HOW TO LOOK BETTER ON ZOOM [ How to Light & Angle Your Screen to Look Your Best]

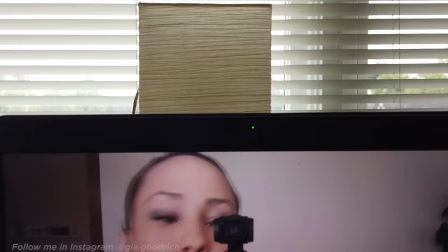[4:08]
And what I'm going to do is place it right in front of me. The idea of course is that it's evenly hitting my face.
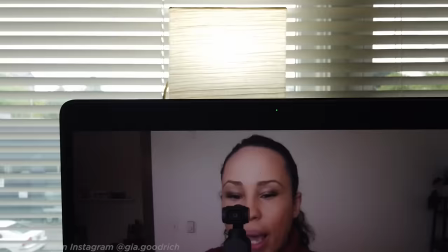[4:17]
So if I turn that on, I'm adding this light up here.
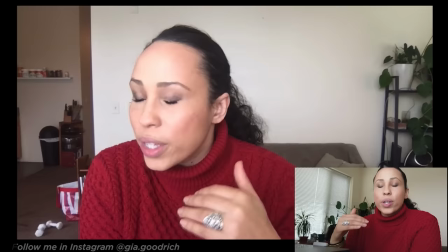[4:24]
Now here's the important thing to know. The light should be a little bit above my eye line and aimed right at the center of my face.
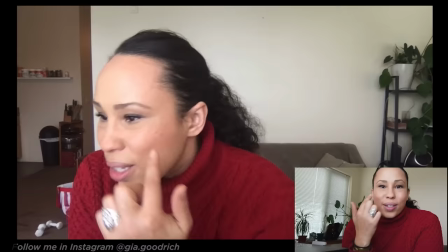[4:31]
The reason you want the light a little bit above your eye line is that it reduces what are called specular highlights. lights, that's when you get these bright, bright hot spots on your face. If it's a little bit above, it changes the angle that it's coming down and your camera won't record that. For your key light, which is the main light, you're going to have light in your face.
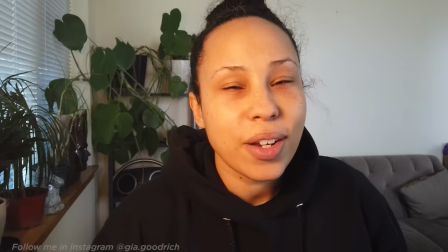[4:48]
You want it to be daylight balanced so it matches the window and any other lights you have coming in.
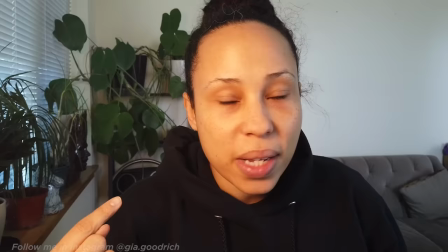[4:54]
I just sort of casually dropped that in that it should be LED daylight balanced or white light, but this is why.
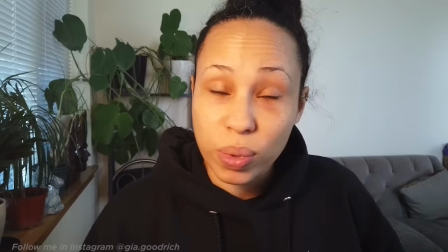[5:00]
This is what I see happening a lot where we have the tungsten bulbs, which are the yellow bulbs that we have around in our light that is actually really good for our eyes they create this
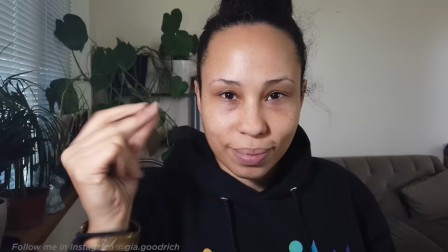[5:10]
golden cast that really makes it look super big i'm going to show you the difference now that's
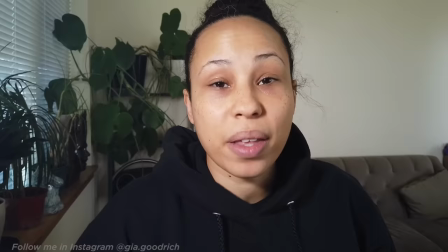[5:15]
not changing anything else except the color temperature and now i look a little less like an oompa loompa just make sure that when you're going for light
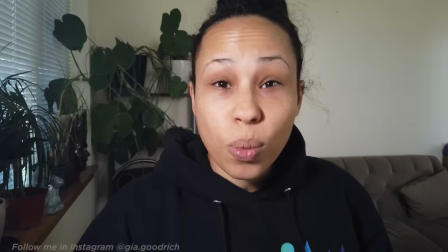[5:22]
bulbs you go for some that have cooler tones so daylight balance or led it's super important in making you look like your skin tones are anywhere
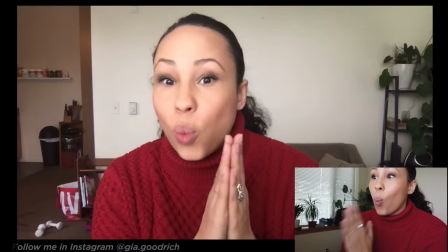[5:29]
close to what they are in real life oh i almost forgot the bonus tip that you really want to make sure is when you're on your computer screen, turn the light all the way up.
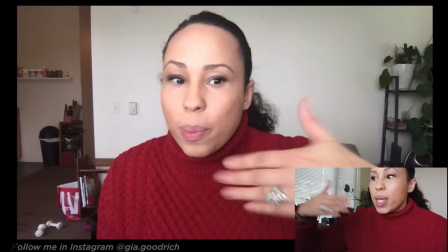[5:38]
Screen also operates as a light source. This is super helpful also at night when things are really dark to be able to have additional light. For the most part, when it comes to light, more is more. As long as it's angled beautifully at your face, you look good. All right, let's talk about angles. First mistake that I see people do is they'll take their computer and they'll put it at lap level.
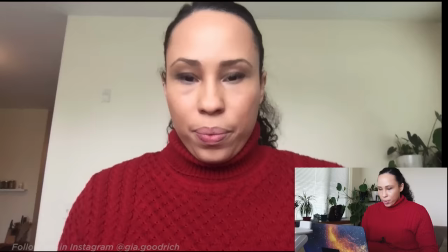[6:00]
now if you see if I put it at my lap level
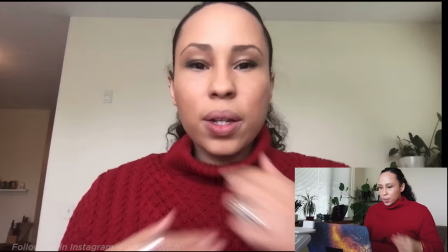[6:04]
you're seeing up into all this and my face is super
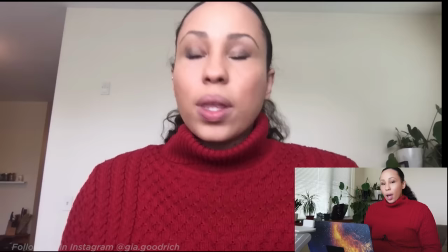[6:09]
distorted in my case I have a really elongated five head it's not particularly
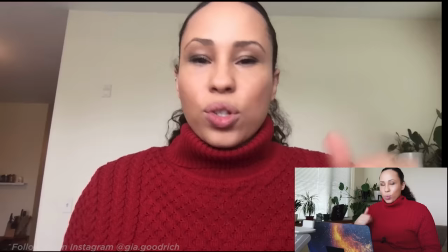[6:14]
attractive the other thing to note is that in order to see myself or other people on the
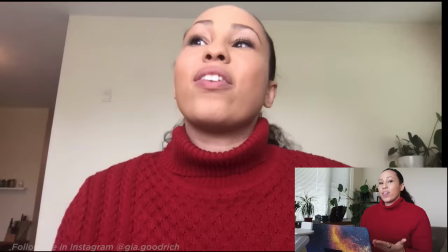[6:19]
screen my eyes are looking down so it's not flattering and it's not really inviting when people can't see your eyes the first thing to do is find a
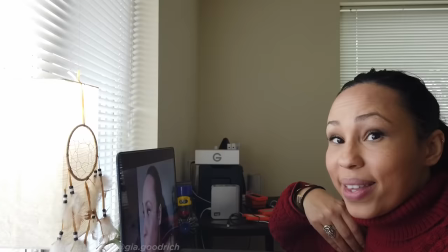[6:26]
surface where you can elevate your laptop you can see for me I have a table then I have a box and I have a little
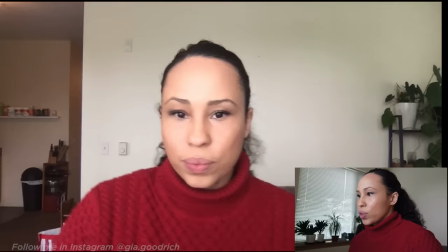[6:32]
extender and then my laptop is on it by the time I sit down the camera of my computer is above eye level the reason you want that is it keeps
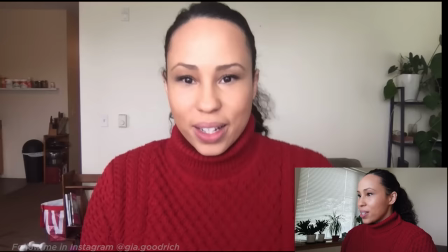[6:40]
your eyes nice and bright because you're looking up but then also when you angle like this everything suddenly becomes more in proportion the rule of photography that makes sense when you think about it but not a lot of people know is that whatever is closest to the camera is going to seem bigger and whatever is furthest away is going to seem smaller. When you're looking at these angles what happens is we inadvertently angle it back and then your head is going to be further away because whatever is at the top of the screen is going to be smaller. Whenever it's tilted back that means that whatever is in the bottom of the frame which is usually boobs and tummy is going to be big and your head which should be the focal point is going to be small so what you want to do is tilt it the other way especially if you want to minimize any thickness down below you want to tilt it a little bit on this axis so it's angled down this you can only do if it's
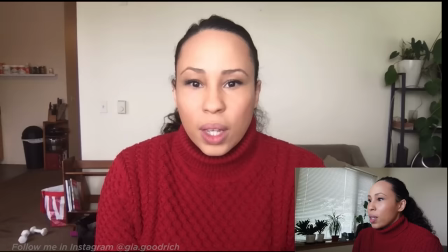[7:35]
lifted up high look at my angle now right now it's at 45 degrees if I tilt it down then all of a sudden my face
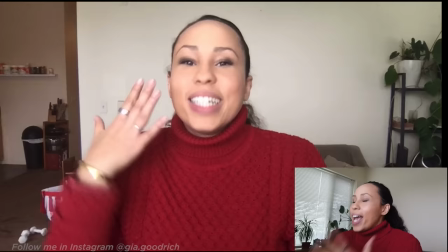[7:42]
is nice and bright and there isn't as much grip down here now
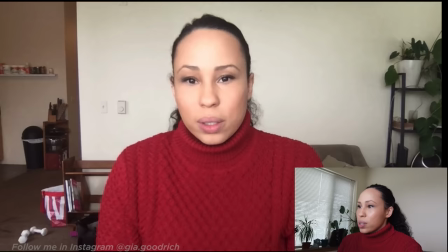[7:46]
here is a secret bonus tip that not a lot of people know watch this difference if I'm leaning back still
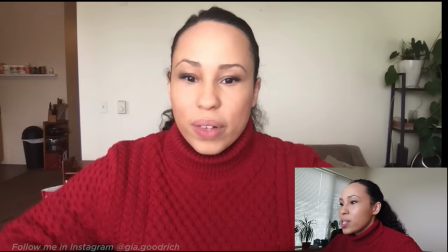[7:53]
bigger down here smaller head if I'm tilting this way then all of a sudden we get a more of a
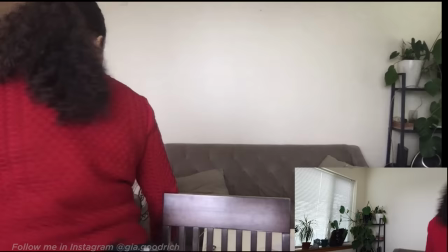[7:59]
slimming effect down here and a bigger brighter face what I've done is just leaned forward so grab
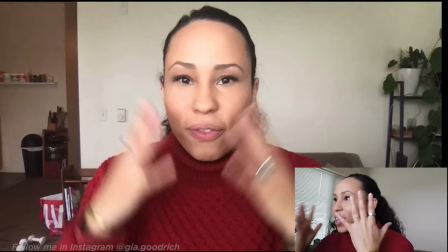[8:10]
a pillow and put it right behind your back that way you'll have a slight lean forward
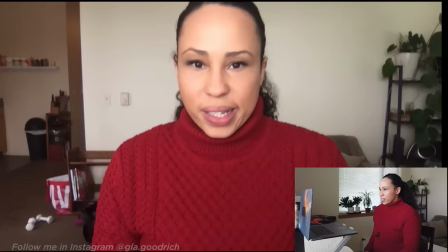[8:16]
big bright eyes a face that's nicely proportioned and a bust that's not you You know, distracting.
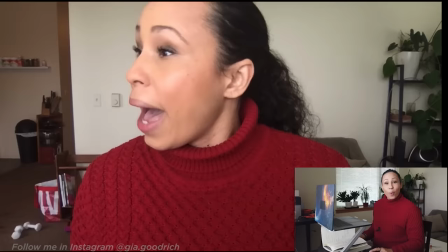[8:21]
The other thing to factor in is distance. If my computer is too close, everything starts to get distorted.
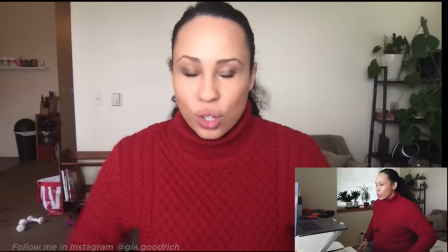[8:28]
However, if I slide it away,
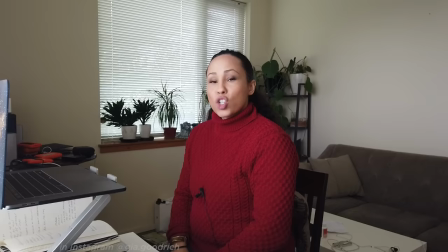[8:32]
all of a sudden that distortion is gone, my features look good, I combine that with a little bit of a lean forward and I'm in a good position. It should be far enough away that you can reach your keypad, but not too comfortably. More like The Walking Dead. All right, ready for my final tip? it is thinking about your background now I know it might seem obvious but guess what your
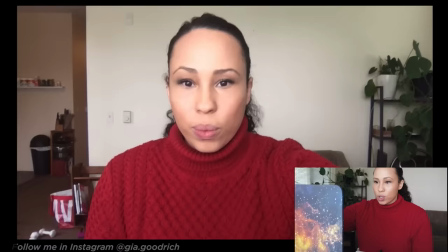[8:54]
background is distracting and if you look in my case I have all of this stuff going on the first thing you should do is figure out what your frame is going to be so I think right about there I'm gonna lean forward which means I
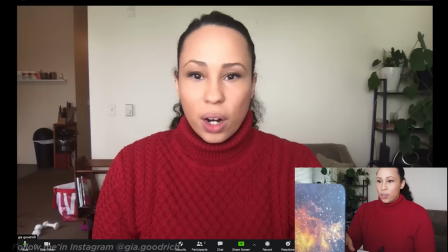[9:07]
can come up just a touch and there that's that's where I feel good all All right, so I noticed that I have all of this over here and all of this over here that I need to really think about.
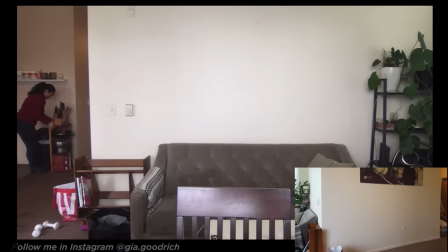[9:22]
So let's get to cleaning. Ooh, this is heavier than it's that.
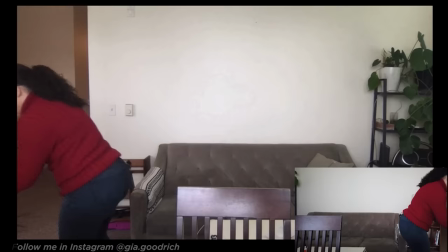[9:31]
And how about since this is visible,
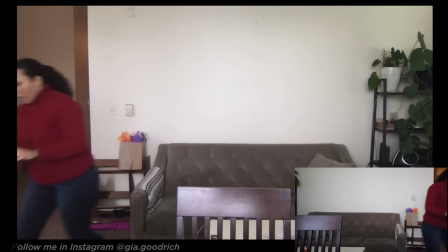[9:35]
let's zhuzh it up with some of my client gifts that aren't going anywhere anytime soon since we're all quarantined.
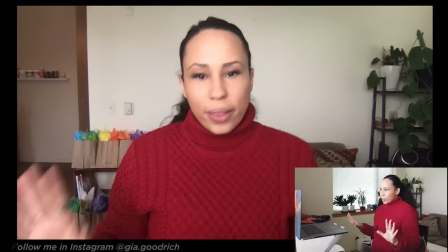[9:46]
Okay, look at how much better that is. I have a clean frame. It's a little me, but it's not junky and clunky. All right, those are my three tips for how to look amazing on Zoom. Now, just remember, nobody is judging you. And if they are, they're a d***. So don't worry too much about how you look. You can use these strategies to feel better and look a little bit better, but just know that you are perfect just the way you are. Now, if you want to know how to look amazing on your phone for things like IG Live, House Party, and FaceTime, click this video right here. in the meantime i'm so glad you're here you made it to the end of the video it would mean so much to me if you were to subscribe be sure though if you do to click the notification bell because otherwise it could get lost in the algorithm and the truth is for most of us this is a really sucky time and i would love nothing more than be able to hug my friends and family now in the meantime the only way we can communicate is via screens and digital technology so i hope this helps you in feeling a little more confident in how to show up and connect with people you care about. Bye.